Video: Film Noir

Film noir really had its high water mark right after the war.
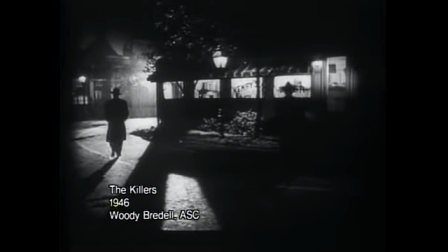[0:14]
The visual style of film noir, I think, has fingerprints going back very early in German expressionist cinema.
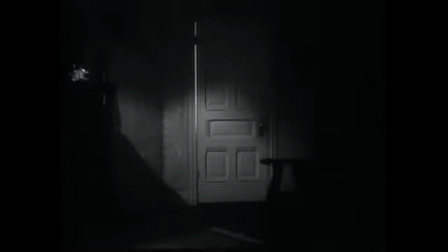[0:25]
They had a sparseness, a visual and stylistic sparseness.
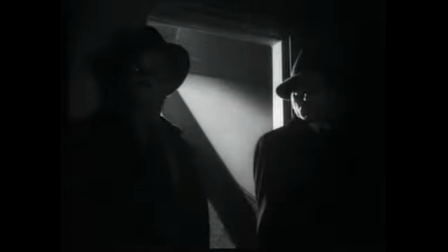[0:31]
You know, what's the bare-bones story, what are the bare-bones facts of the characters,
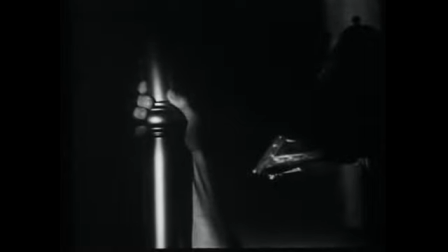[0:36]
and what is the basic visual information we need to tell the story?
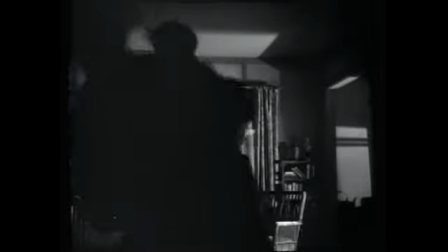[0:41]
And so film noir developed an increasingly dense and
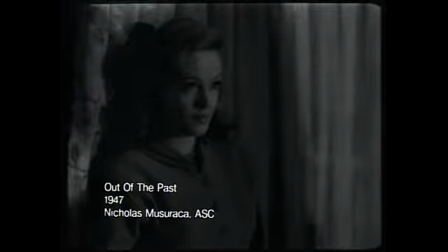[0:46]
rarefied visual vocabulary that had to do with very strong single-source lighting,
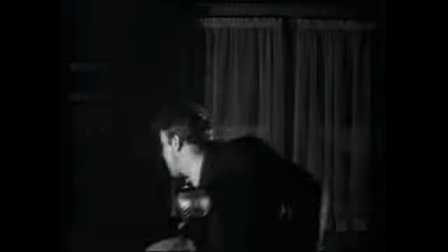[0:51]
slashes of light, dark shadows,
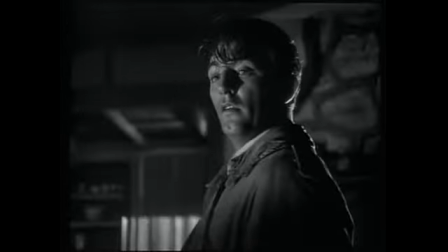[0:54]
low angles, extremely strong graphic elements that had kind of a primal simplicity to them.
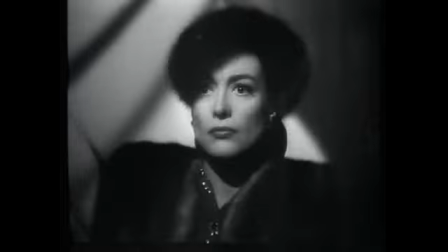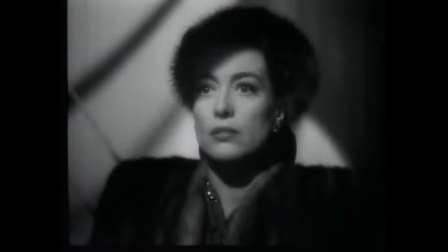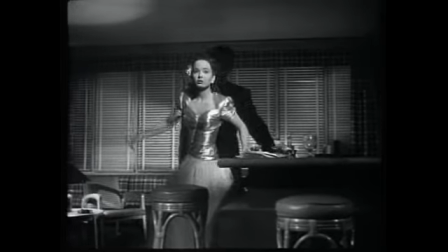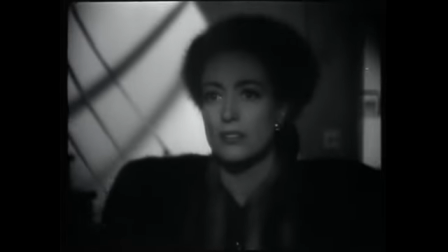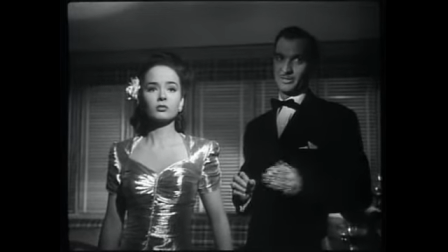[1:25] We weren't expecting you Mildred, obviously.
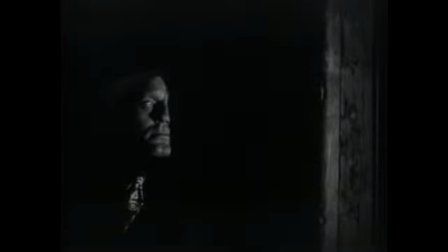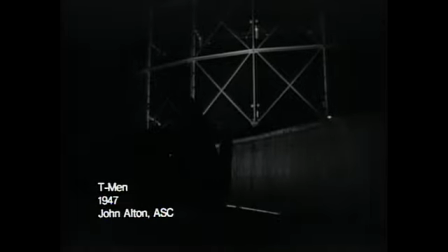[1:35]
John Alton is really one of the preeminent film noir cinematographers.
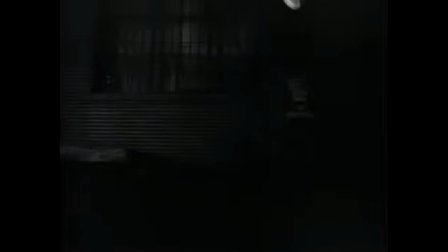[1:41]
With Alton and the people in film noir is they were not afraid of the dark and
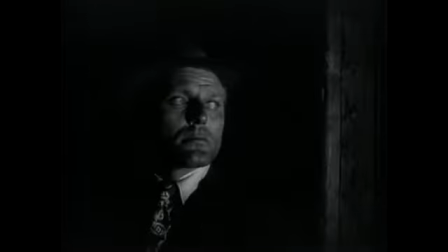[1:45]
in fact they They were willing to sketch things just very, very, very slightly to see how you could use dark,
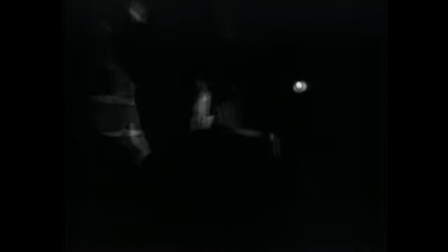[1:54]
not as negative space, but as the most important element in the scene.
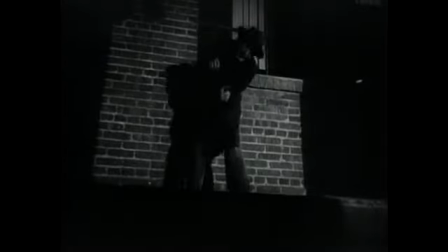We all have been influenced by that in terms of what's important are the lights that you don't turn on.
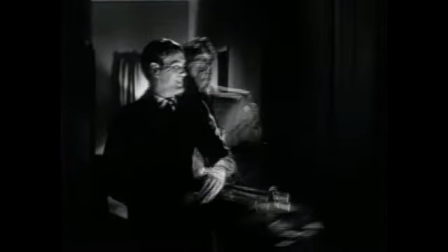[2:10] Go!
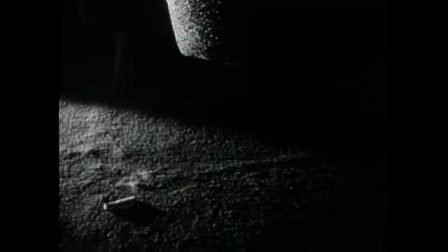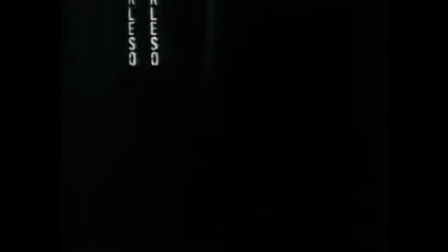[2:16]
Alton did one picture particularly that I feel was very influential called The Big Combo, which is a very simple,
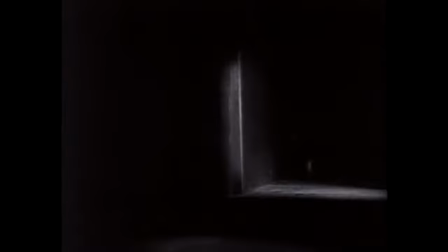[2:25]
inelegant film that is somewhat brutal in a way,
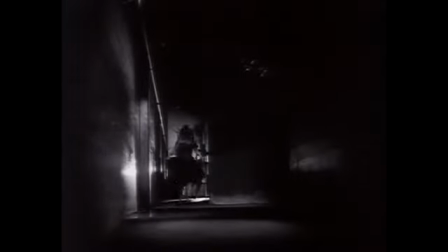[2:29]
but which incorporates these very sparse lighting elements and graphic elements so that it is very much black and white.
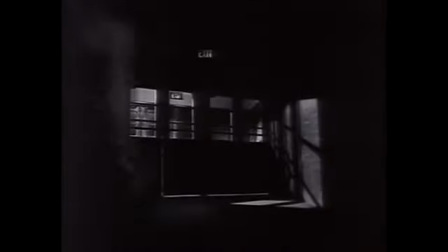[2:37]
There's very little gray in the movie.
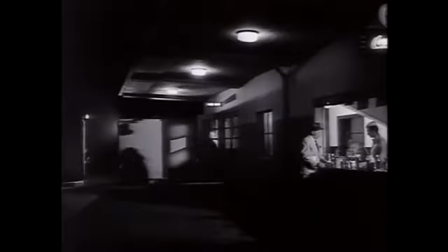You can take almost any sequence, and certainly the final sequence in the big combo,
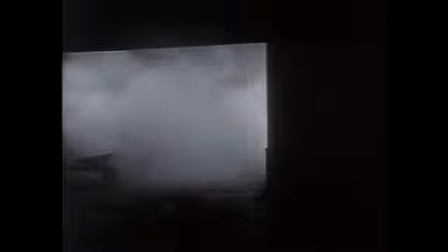[2:49]
which has as a single light source a searchlight going around this dockside and ends with a gunfight taking place against that and the final shot
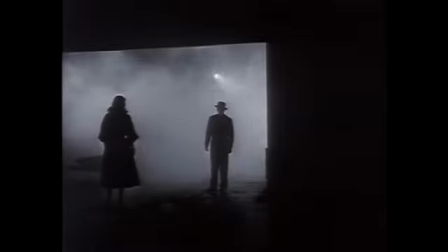[2:58]
is a silhouette you know walking out into sort of a gray dawn i mean very stark imagery you
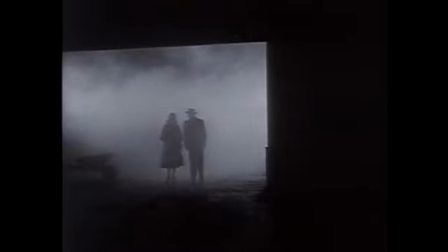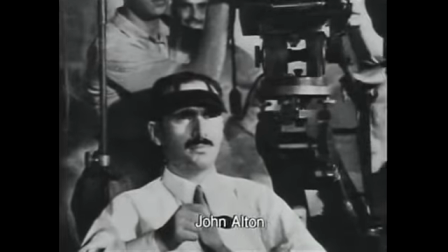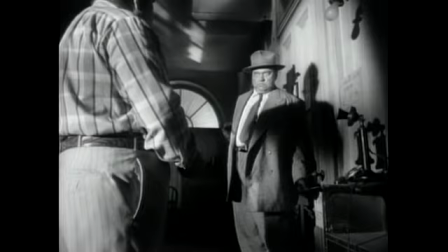[3:20]
end up at the end of the noir period with a film like touch of evil by orson wells which was
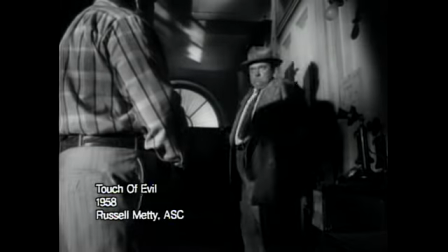[3:25]
enormously baroque and complex in its style but It was still basically a film noir.
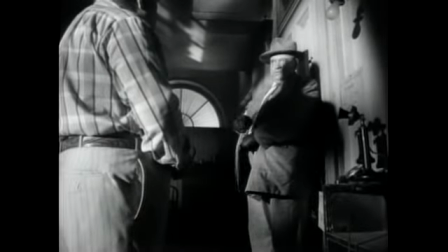[3:31] I told you I brought you up here for a reason.
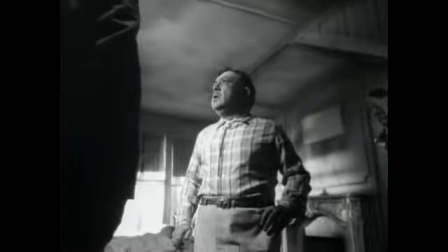[3:36]
Here was Wells who had cause to be brought to Universal Studios one of these eclair, camouflage, lightweight European cameras.
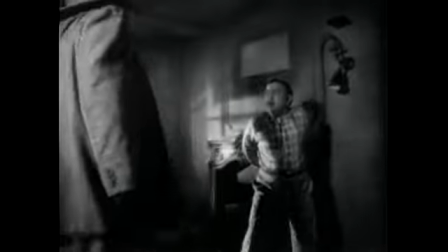[3:43]
He had a very enthusiastic young operator named Philip Lathrop.
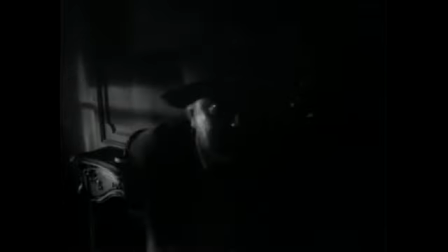[3:47]
And Lathrop got very into hand-holding this and working with Wells on these compositions. And you see some of the scenes and you realize how much hand-holding was done in the film, but it's extremely seamless.
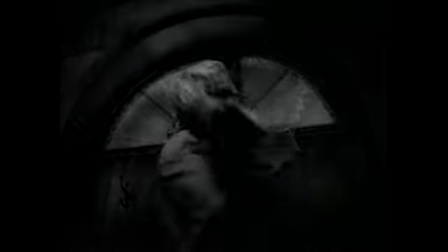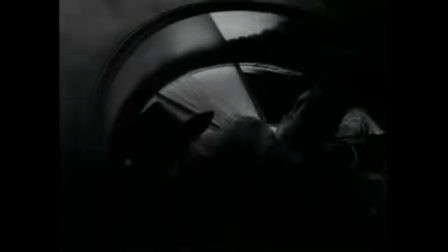That film in particular was an inspiration to all of us because it was a textbook of what you could do.